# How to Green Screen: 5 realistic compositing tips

This week I'm going to show you 5 ways to make your keyed green screen composites actually look good.
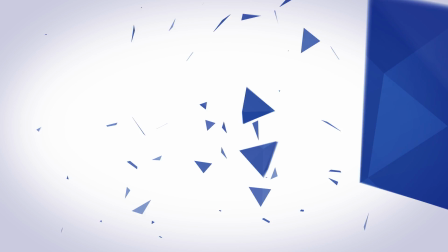Keying is only ever the first step of a composite. In fact, any visual effects shot is always a multi-step thing, and the more detail you put in, the better it's going to look.
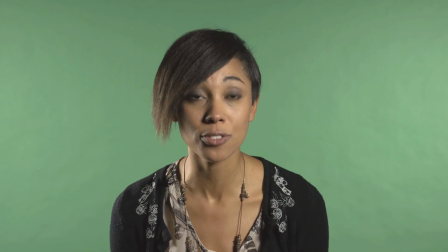[0:21]
Here's a vlogger we filmed on a green screen. I'm going to cover how to turn this into this, or this, or even this. The important thing here is, although I'm dealing with a very simple example, just a vlogger on a green screen in front of a new background, the general techniques apply to any kind of compositing you're doing. This is all about how you bind your layers together. Now, a lot of the effects I'm using here require HitFilm 4 Pro or HitFilm Express add-ons. Check out the video description for more information on all that. Okay, I'm going to set up my background.
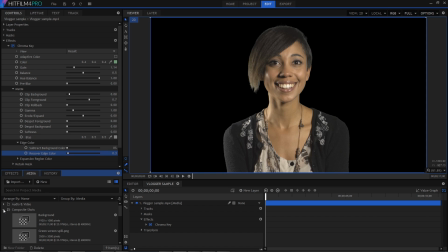[0:51]
I've got a bunch of images imported, so I'll drag one of those underneath my keyed layer.
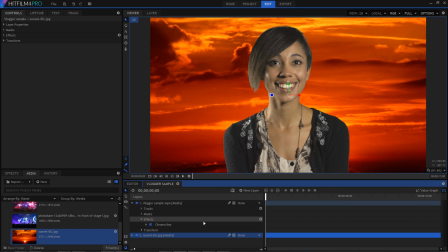[0:55]
As you can see, although we have a clean key, it doesn't look like the two layers are part of the same shot. I'm first going to select my background image and convert it into a composite shot using this button on the timeline.
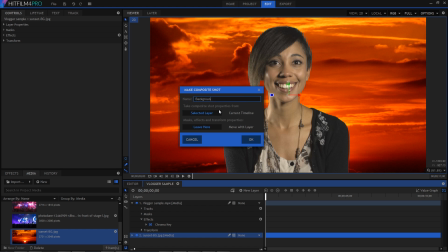[1:08]
In the window that pops up, I'll switch this option from current layer to timeline so that the new composite shot has the same properties as our main one.
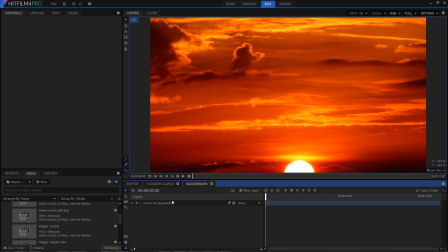[1:17]
After clicking OK, you can see that we have a brand new composite shot timeline with the image moved inside.
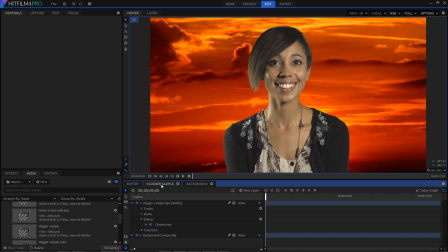[1:23]
Whatever is on this timeline will now show up as our background, and that's going to save us a bit of time later on. Okay, so you're probably all familiar with spill suppression. This is the technique where you reduce the amount of light spilled over from your green screen onto your foreground. What we're also going to cover now is something called spill replacement. So here's what spill suppression does.
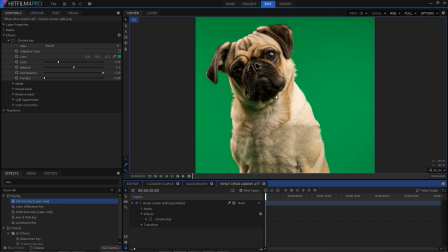[1:44]
You start off with your green screen clip. This dog is actually a great example because his pale coat really sucks in all of the green spill off the green screen. It's not super obvious when the green screen is still there, but once you key it out,
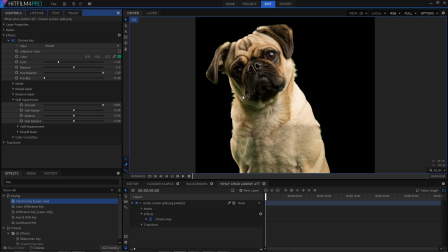[1:57]
it's suddenly noticeable that there's a ton of green light over the image, especially under the dog's chin and on its chest. Spill suppression is designed to neutralize that green spill.
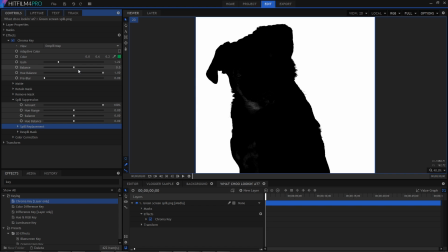[2:07]
If we switch to the de-spill map view, you can see exactly which parts of the image are going to receive the spill suppression. For this fella, I'm going to increase the hue range to 0.32 so that all of that green fur is included in the de-spill.
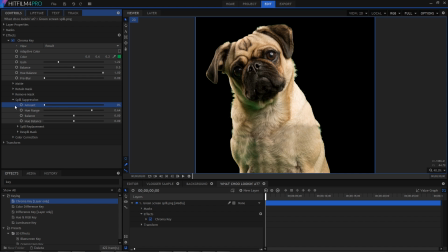[2:22]
Okay, so watch it as I adjust to the amount of spill suppression. Here it is with no spill suppression at all, and you can see there's a ton of green in the fur. Now, as I increase the spill suppression, note how the green disappears and turns into a neutral, natural colour.
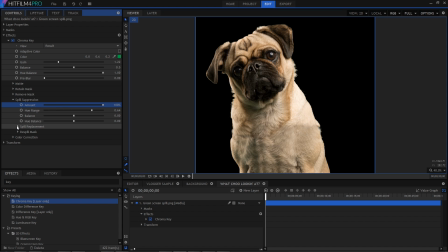[2:38]
HitFilm goes one step further with something called spill replacement, which doesn't just neutralise the spill, but actually changes it from the original colour into something else entirely. So by default, HitFilm is neutralising spill to be a mid-grey,
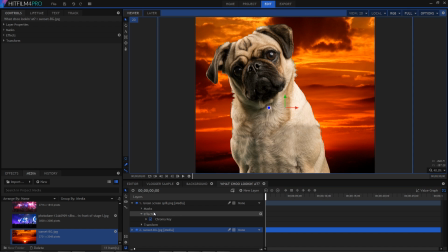[2:53]
but I could drop in my sunset sky background here, and then change the spill replacement colour to one of these deep reds or oranges. And if you've got a background that's fairly uniform in colour, that's really great. But what about something with more variation? I mean, even in this example, do I go for the dark reds, the oranges, or the yellows?
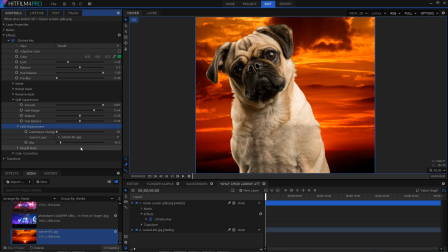[3:12]
Well, that's when you simply select a source layer and let HitFilm figure it out. Light wrap is brilliant. It's a subtle but really important consequence of putting something in front of a bright background.
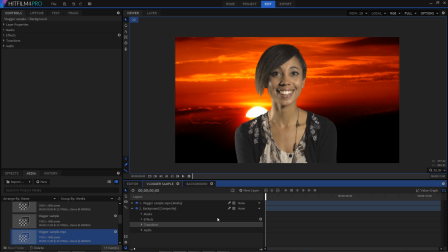[3:23]
In the sunset example, there's a really bright sun in the background. But without light wrap, there's no interaction between the two layers.
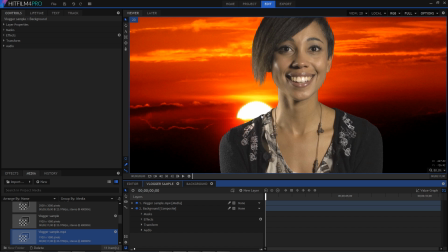[3:30]
This causes the background to look more like a painted backdrop, rather than something that's actually emitting light. I'm going to find the light wrap effect and add it to the foreground layer. In the light wrap settings, I'll change the source layer to the background, and immediately it makes a difference,
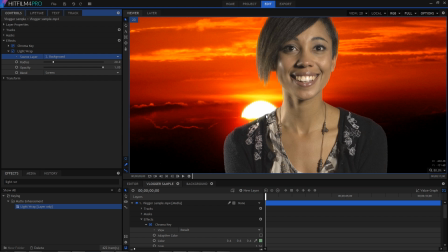[3:44]
with the background colours bleeding into the foreground, but without losing that edge definition.
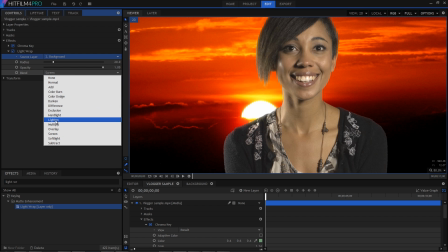[3:50]
I always switch the blend mode to lighten, because it creates a more realistic result.
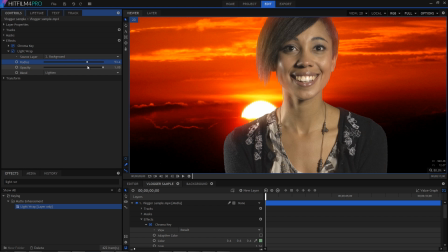[3:55]
For this particular shot, I'm going to increase the radius to about 60, which is pretty big, but it works in this case, because it's quite an extreme backdrop. But I am then going to drop the opacity down to about 0.8 so that the overall effect is a bit subtler.
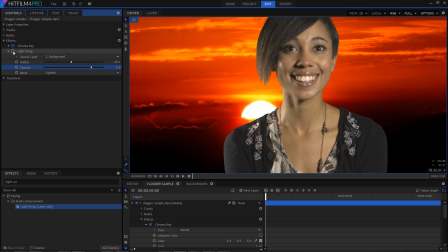[4:10]
So if I turn the effect off and on, check out the difference it makes. With it on, there's all this light bloom going on around the sun and the bright patches of sky, while nothing really changes in the darker areas. And although the difference is really obvious when I'm switching it on and off like this,
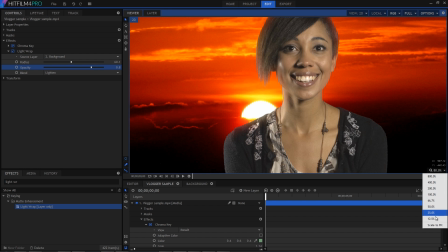[4:25]
once it's on, it very quickly disappears into the image and just looks right.
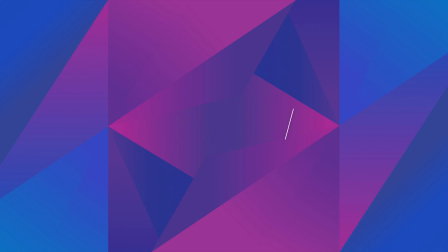[4:30]
So the thing is, when you're combining multiple layers together, the chances are they're from different sources. So in this example, the vlogger was shot on an FS700, while the backgrounds are just images I found on Google. But even if you shot it all with the same equipment, chances are you were under different conditions or even shot on completely different days. So that's where grading comes in to make it all look like it comes from the same place.
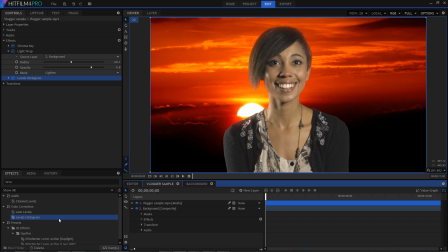[4:53]
Let's take a quick look at our layers. If I add the levels histogram, we can get a simple readout on what the layer looks like. Our keyed layer has a nice range of color values and a decent contrast range. Whereas if you compare that to our background, you can see that that's super minimal,
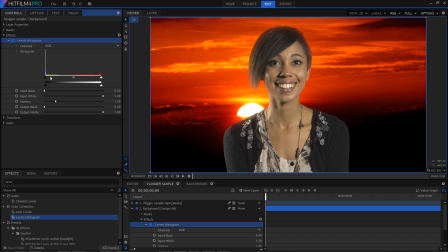[5:09]
with everything in the red channel and just these two big peaks at the bright and dark ends of the spectrum, and not very much in the middle. So back on our foreground layer, I'm going to adjust the contrast so that she also has nice solid blacks.
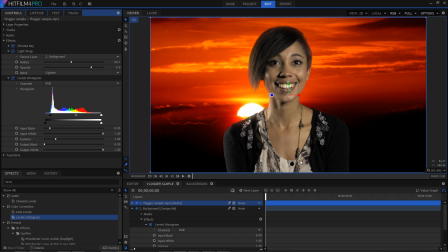[5:22]
And that's just instantly better with just that one tweak using the levels histogram. An interesting way of matching the looks of multiple layers is to use something called the grading transfer effect. This basically does what it says on the tin, applying the look of one layer to another.
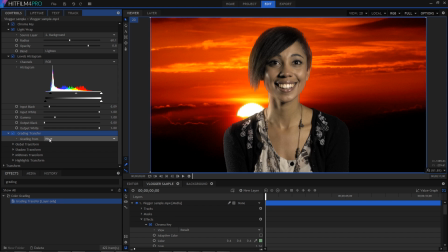[5:37]
Let's give it a whirl. So after adding it to the foreground, I'm going to go in and select the background as the reference layer. Wow, okay, so that's really quite intense. But you can immediately see what's actually going on. And at this point, let's make use of our background composite shot.
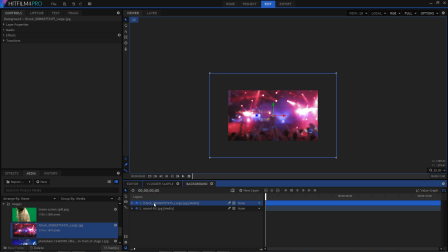[5:54]
I'm going to jump over to the background comp and then drag in a different image, maybe this nightclub scene.
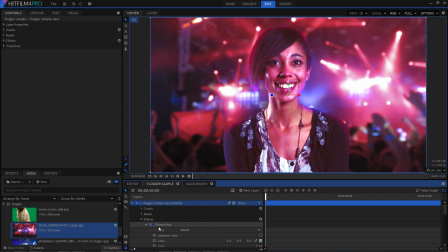[6:00]
So switching back to the main composite shot, you can see that the grade transfer has updated based on that new background. Again, this is a super extreme example, but you get the idea of what it's doing. But let's go in and make it a bit less crazy.
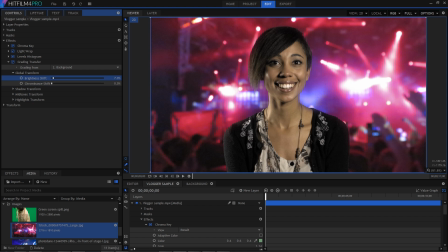[6:13]
In the global settings, I'll drop both the brightness and the chrominance shifts down to zero, and then I'll gradually increase them until I get something I like. I'm pretty happy with the overall brightness of the foreground already, so I'm only going to put that up to about 20%.
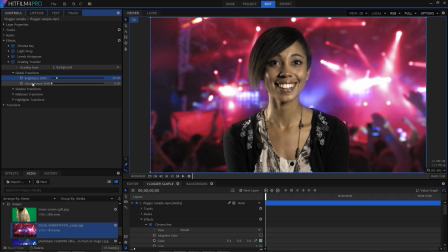[6:28]
What we really want to do is match those colours, so I now start to boost up the chrominance. So in this case, although my instinct is to whack chrominance shift way up, it actually works pretty nicely around about 20% again. This still looks natural, which is what we want, but it blends those layers together really well.
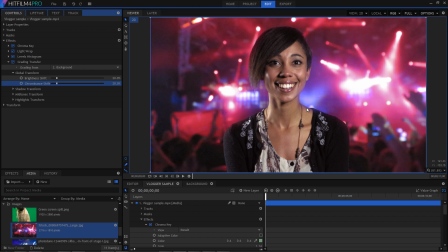[6:47]
The funny thing is that your eyes have probably already adjusted to it, so it's kind of hard to tell if the effect is even doing anything. But check out what the original looks like with grading transfer turned off. Okay, and here it is again with it turned on.
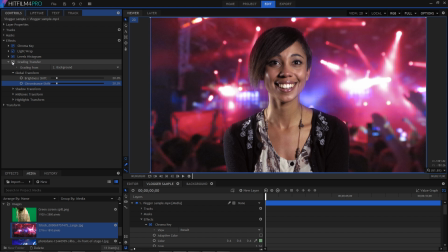[7:01]
So that's quite drastically changing the foreground, and it's perfectly capturing the lighting of the background.
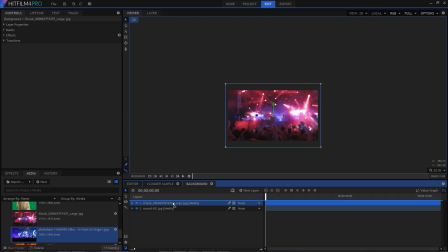[7:07]
If I go back and swap out the background again for a different image, and then go back to the main comp, you can see that it just works. So generally speaking, cinematographers have spent decades trying to avoid visual aberrations like anamorphic streaking and lens flares and dirt on the lens. And then as visual effects artists, we come along and we try and recreate all of those things. And the reason for that is that digital effects in particular are a bit too pristine and a bit too perfect. And if you reintroduce some of those errors, it actually makes the shots look more natural and more realistic.
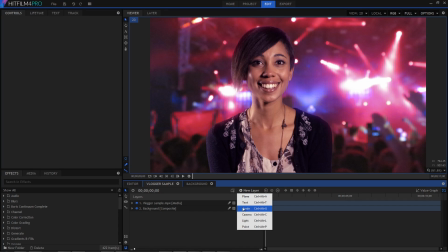[7:39]
For this, we're going to need a grade layer, which I'll add by going to the new layer menu down on the timeline. Grade layers are handy because they affect everything underneath them. To this, I'm going to add light streaks, which requires a bit of setting up.
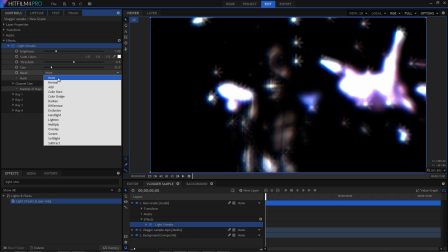[7:53]
First up, switch the blend to add so that it mixes in with the other layers.
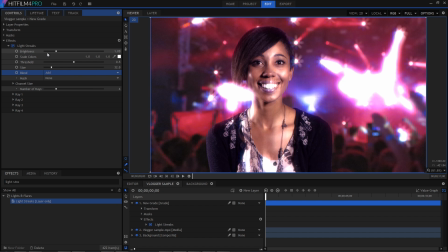[7:58]
It's then a matter of adjusting the settings to get the look that you want.
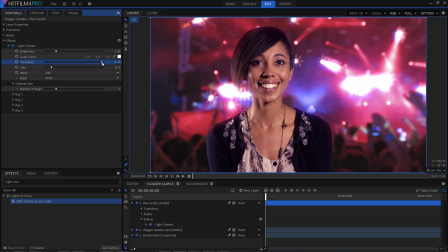[8:01]
I'm going to put the threshold way up so that only the very brightest parts of the image are going to generate streaks.
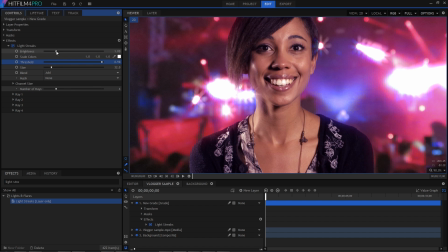[8:07]
And I'll keep the brightness and size relatively low so that it remains a subtle effect. If I switch it on and off, you can see the difference it's actually making.